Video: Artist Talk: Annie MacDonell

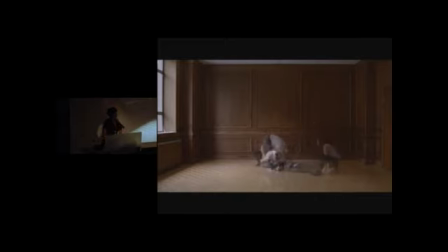2736s
hi firstly uh the images are remarkable there's no question about it but i'm curious to know have you ever uh been involved in a protest have you ever talked to someone that has been how did you get i know you're a very talented lady don't misunderstand
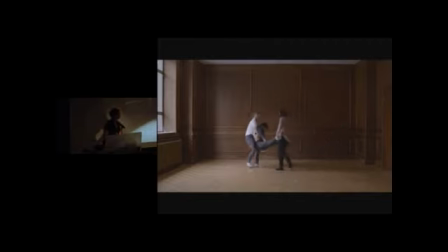2754s
but they're so real how did you get did you get all this from the photographs this part here all of it yeah I mean I haven't been involved in a lot of street protest and like I said at the beginning of the talk that my interest in the image was a sort of
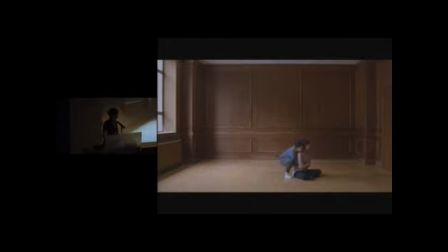2772s
way of thinking about how I can begin to participate in that world and the things that I've done have been not very physical it's been more like milling around sometimes shouting a slogan which somehow How wasn't that fulfilling? So maybe I was looking for a more extreme version of it when I was looking for these images.
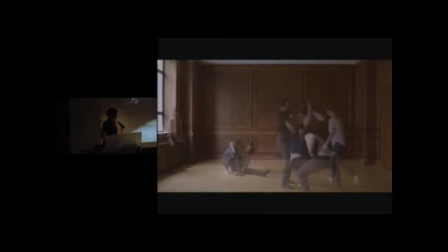2793s
But it's all the dancers and it's all their permeability and their intensity and their ability to embody things. I mean, that's what they do. I mean, that's their profession and I think they do it amazingly well. The combination is truly remarkable. Thank you.
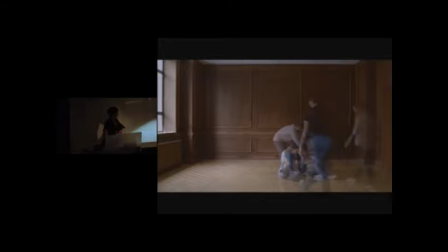2818s
hi thank you very much the work is quite compelling I have a question about your decision to use this backdrop this space yeah I definitely understand why you chose it and the history and and the powers struck structures that are being revealed here and yet it also harkens a stage so much that
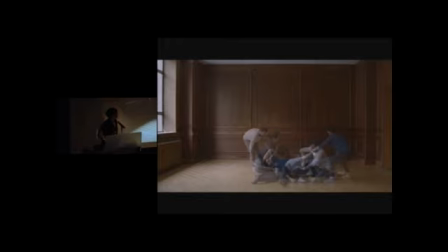2842s
oh really I'm I'm curious about that and whether you thought about the possibility of different perspectives or if there's another project that you're dreaming up from this. So I find myself just imagining the images of the bodies moving is so
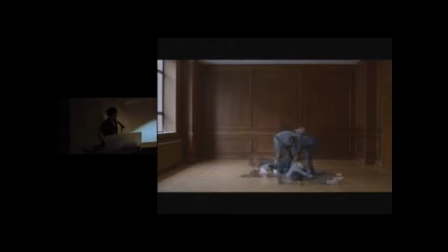2857s
incredibly beautiful and I'm seeing it in all these different spaces in my mind's eye. I mean obviously you chose this particular backdrop but I can't get around this idea of a stage which sets up a certain kind of reading. Do you think it's maybe because in this particular footage it's just one shot like the camera's totally static and it's just staying at a
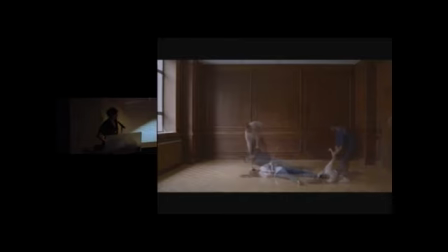2879s
sort of respectable distance from the from the bodies yes and with the wings at the side it's you know almost imagining a proscenium and yeah backdrop of a stage yeah yeah I hadn't really thought about that but obviously yeah that's that's in the images for sure we're in this in this version of it I mean
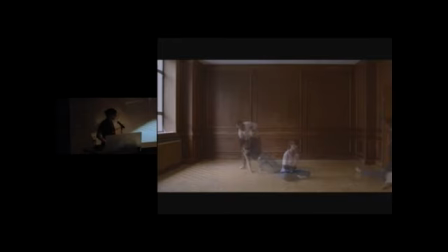2895s
in the other footage where they're working on this the images we move the camera around and we sort of you know punch in for close-ups and do all those more cinematic things but yeah I mean I could I guess I could are you asking if I could imagine this on a stage well
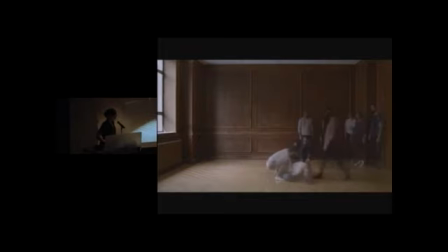2911s
I guess I'm just I'm curious about the decision and you know if that was conscious on your part if because that reveals other power structures obviously yeah or if you had thought about it and I'm thinking I don't know why I keep thinking of I don't know if you're familiar with Alex Pearlstein's work no she
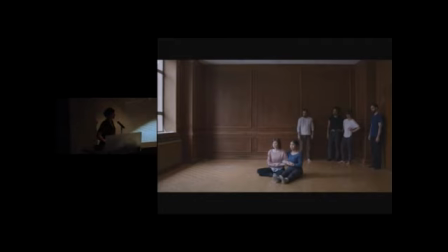2929s
does a lot of reconstructions of interactions of people in the rounds and the camera kind of follows and you're never really sure where you are in the space that kind of launches the viewer into it in a way and I'm I'm feeling that starting to happen with
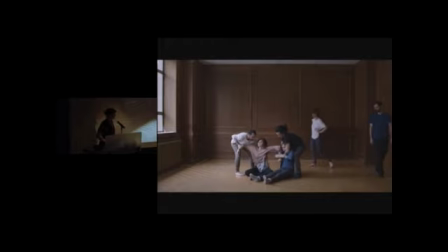2946s
this work for myself personally and that may not be what you want at all so I'm just just curious what you're thinking was around the static image. Yeah, I mean I think part, it might partly come from, you know, all these eight by ten photographs that we are working with too, right, which were very,
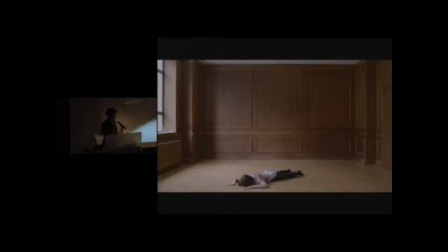2962s
most of the time they were very frontal and very sort of like at a similar distance from the bodies so that you could see the bodies head to toe. But yeah, I think it could, it could potentially move into a different direction, but I'd have to let go of wanting to describe the images at all,
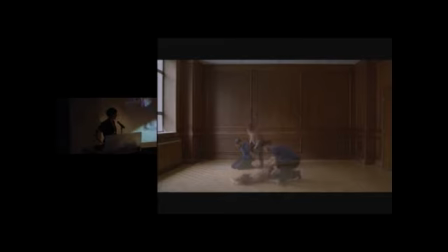2980s
or recreate the images, which is possible.